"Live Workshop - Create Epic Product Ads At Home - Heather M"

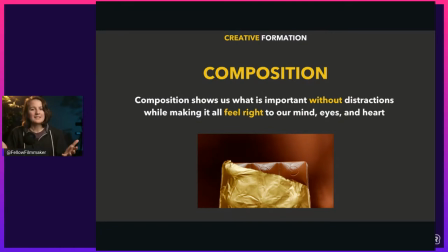1495s
So when we look at something and you're like, oh, that just looks beautiful. That's perfect. It looks good. It's right. Well, that's good composition going on right there. All right.
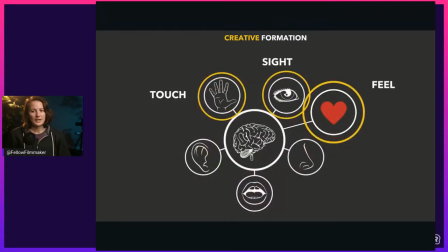1505s
So let's talk about how this is working for us. It's giving us composition, good composition. It's giving us an ability to obviously see better and also, you know, touch it in our mind.
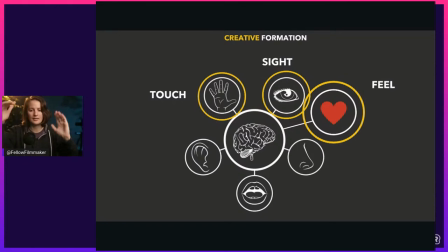1516s
Like we're 3D dimensions. It allows us to see it like, oh, okay, this makes sense because it's formatted properly, I guess you could say, but allows us to feel it.
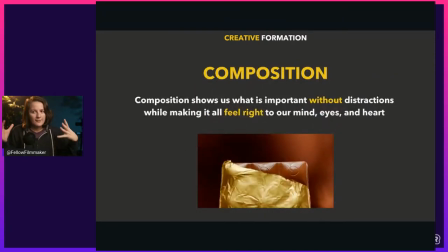1525s
Like I said, just now where if it all feels right, good composition, when it feels right, that's going to make sense in so many more areas than just to our eyes and our mind. It's going to feel good here in the heart.
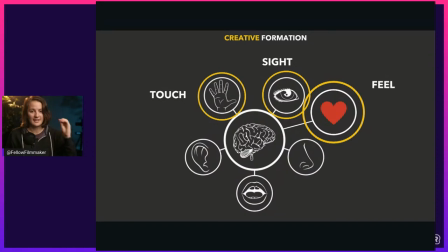1537s
All right. So that's where the five senses and emotion is working for creative formation.
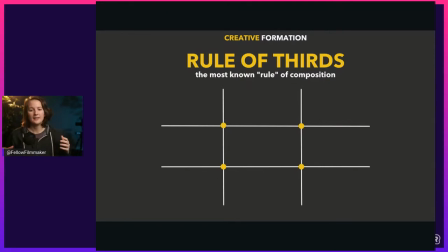1544s
Now, one of the ways for composition, how we get really good at it, I guess you could say, is the rule of thirds. And this is the most known or most common rule of composition. You might have heard of it.
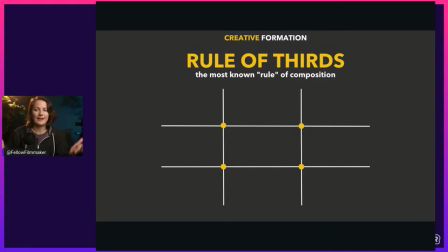1559s
The rule of thirds, it's a compositional guideline, I guess you could say. So it's not necessarily a rule, but we call it a rule. And it breaks your image down using this little grid that you see on screen here. These are horizontal and vertical lines creating thirds in the image.
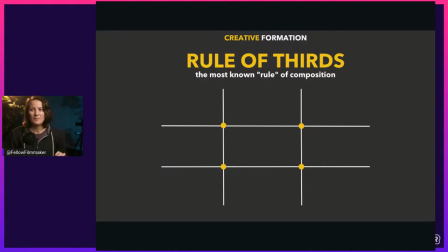1575s
All right. And according to the rule, by positioning some of your elements or in this case, our product along one of the vertical or horizontal lines, you'll end up with better composition. And these dots, you see those little yellow dots right there?
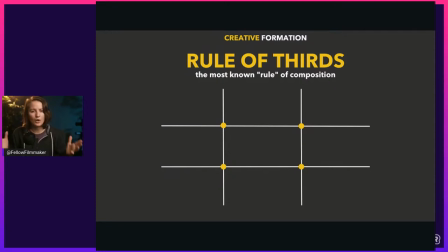1595s
Those represent what people would call a power point, like a little area of power, where if you place a specific part or point of interest onto these little dots, you'll draw more attention to it.
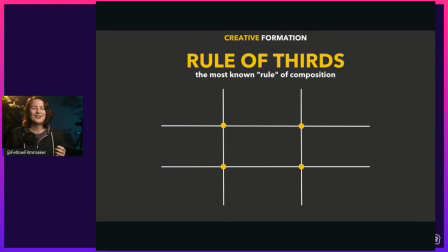1610s
I know, sounds interesting, doesn't it? So here's something that you need to know about the rule of thirds. We're going to show a bunch of examples here in just one second. But here's something you need to know about any rule of composition. This is just one of them. This is the most common one, is that rules can be broken.
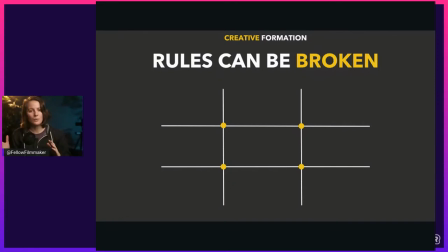1625s
And you need to know when or how to break them and what to do when you break them. So I'm going to show you that so that you can understand it because seeing is feeling and understanding and knowing.
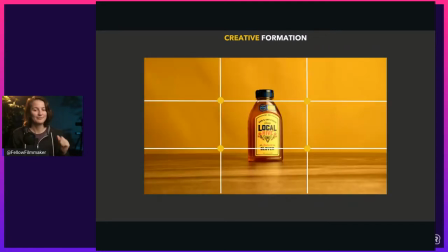1636s
All right, we're going to get into this. So look at this shot. First of all, beautiful. Love it. And we have the rule of thirds put over it. In fact, you can get the rule of thirds on your camera or if you have an external monitor to see your video feed through, you can put one on there just so you can do this when you're live shooting.
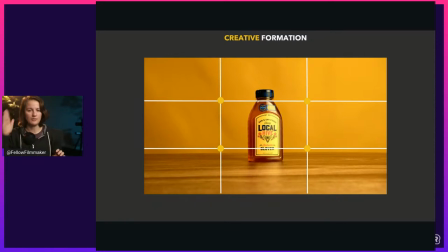1653s
This is one way you can use the rule of thirds is not to place the product on one of the lines, but to use it to center your product in the middle of the frame. Now, this is super common. You've probably seen this everywhere where people just take the product, plop it right in the middle, and they go, bam, here's my shot.
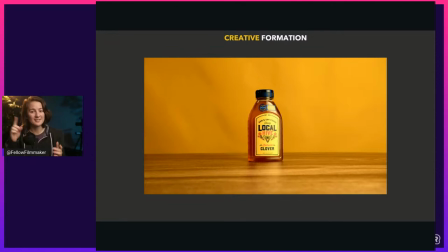1670s
Actually, correction, a lot of people will put it on a spinny table. I'm sure you've seen this. They put on a spinny table the product in the center. That's the shot. Isn't it amazing? And they do it from like 10 different angles. Unfortunately, that's not very creative, not very connective and not very interesting.
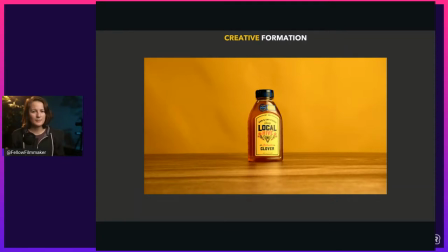1686s
It's not bad to do this, but in this image, as you can see, the product looks really small and insignificant. Look at all that space around it. It's called negative space and there's too much of it. Honestly, it makes it feel really, I don't know, tiny and insignificant. But like, if we just move the product, that's all we got to do.
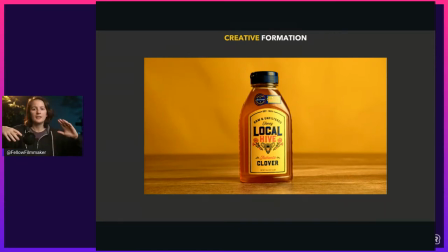1704s
Move it forward closer to the camera. Suddenly, we are showing that this product is important. It's very important. We stuck it right in the middle, even using our guides to know it's dead center. And it's big, so to speak, but it's not taking up the whole frame.
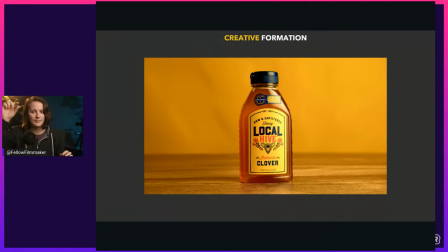1721s
Here's the important thing to keep in mind. You see that little bit of space at the top of the cap and underneath the product in the frame? A little bit of space. That's good to have. Use of negative space is good, but too much of it is maybe distracting.
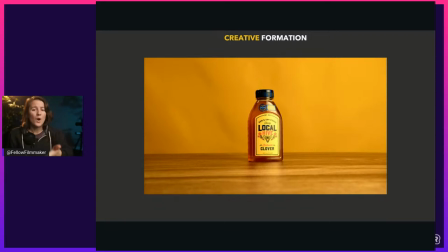1735s
All right? It's not a bad idea to do this, but you need to know why you're doing this, why you have all that negative space. Have a reason for it, all right?